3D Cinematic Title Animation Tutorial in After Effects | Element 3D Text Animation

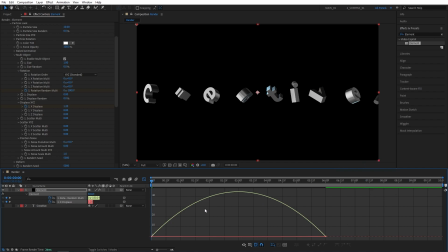247s
your graph looks different right click and make sure you edit speed graph and i'm going to drag and select the first point to the right and then you'll see this yellow handle so simply drag it all the way to the left hold shift so it snaps then do the same with the other
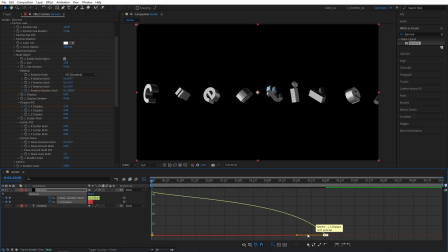262s
handle or the other point so drag and select this one and then drag the handle all the way to to the left so in the end your craft should look like this so make it lean all the way to the left let's exit the graph editor and now we should have a very snappy animation at the at the start and then it gradually slows down we
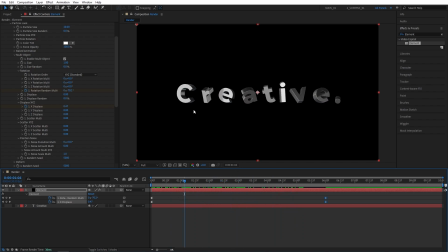281s
should enable motion blur to make the text look better so if you don't see this column right here click toggle switches and modes until you do and enable motion blur for the element now we should have nice motion blur
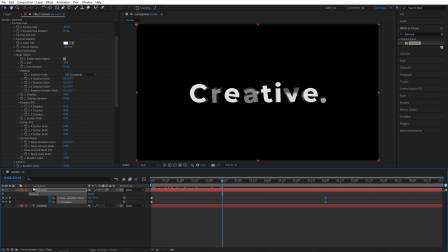295s
at the start at this point we can start adding uh you know extra backgrounds and extra particles so first let's uh create a fog or like cloud background so for that we need a new solid layer so layer new solid
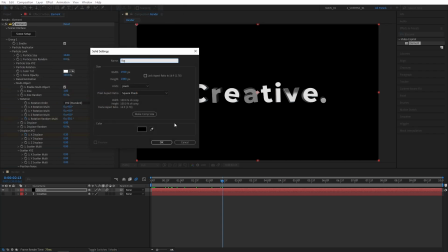309s
i'll simply name it fog then click ok then i'll search for fractal
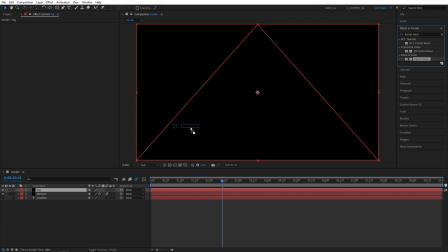313s
noise and effects and presets add fractal noise to the fog layer now in effect
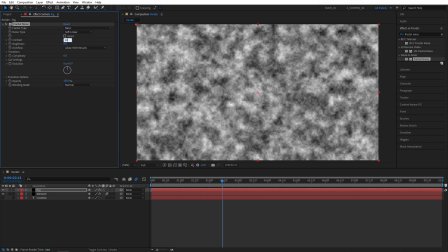319s
controls we're going to set contrast to 200 then brightness to negative 50
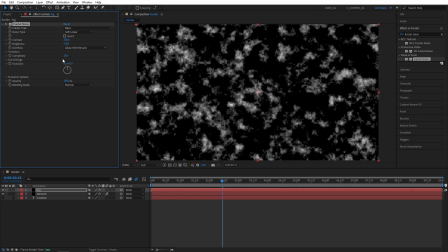324s
i'm going to set complexity to 10 and i'll open transform and set
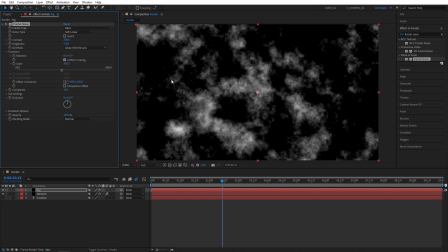329s
scale to 300 to make noise bigger now let's move the time indicator at the start of the timeline and create keyframe for offset turbulence and evolution then let's go to the end of the timeline i'm going to decrease
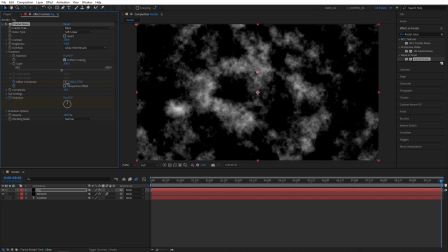343s
the y value for the offset turbulence so the noise goes you know moves up so maybe something like that and for the evolution i'll set this to two
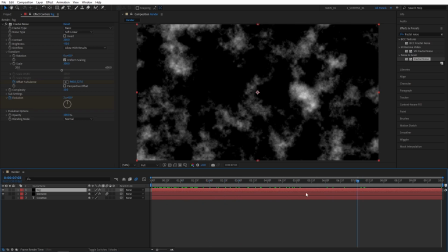351s
cycles and now we should have this animated uh freckle noise throughout the composition let's also set the opacity of it to 20 so it is
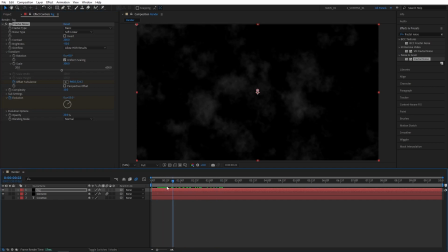359s
not too bright and you know looks more like a like a fog or a cloud now i'm going to place this fog layer below every other layer like at the bottom and now we have the fog. So let's open the project panel now and here I'll include the particles layer in the project file.
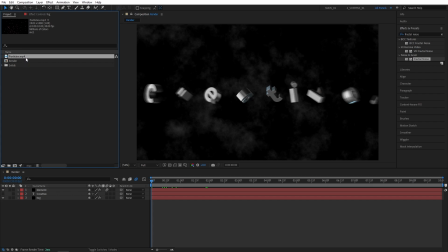377s
I'll also leave the link where you can directly download this from pixabay.com. So once you get this, simply drag and drop it above the fog but below all other layers. So like that. Now we need to bring up the mode colon.
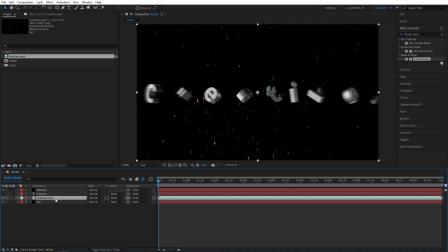391s
Let's click toggle switches and modes until we see the modes colon and set the particles mode to screen so we can see the fog underneath it. Now I'm going to press T to bring up particles opacity and set the opacity to 50% so they're not too bright.
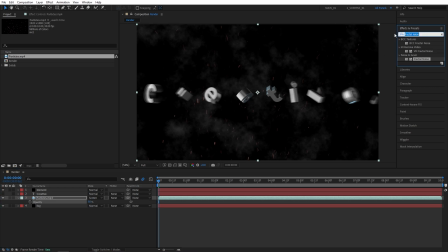405s
Now I'm also going to search for glow and affect some presets. Right, stylized glow, add it to the particles. I'll set glow thresholds all the way to 0% and glow radius to 20 to make the particles a bit more shiny.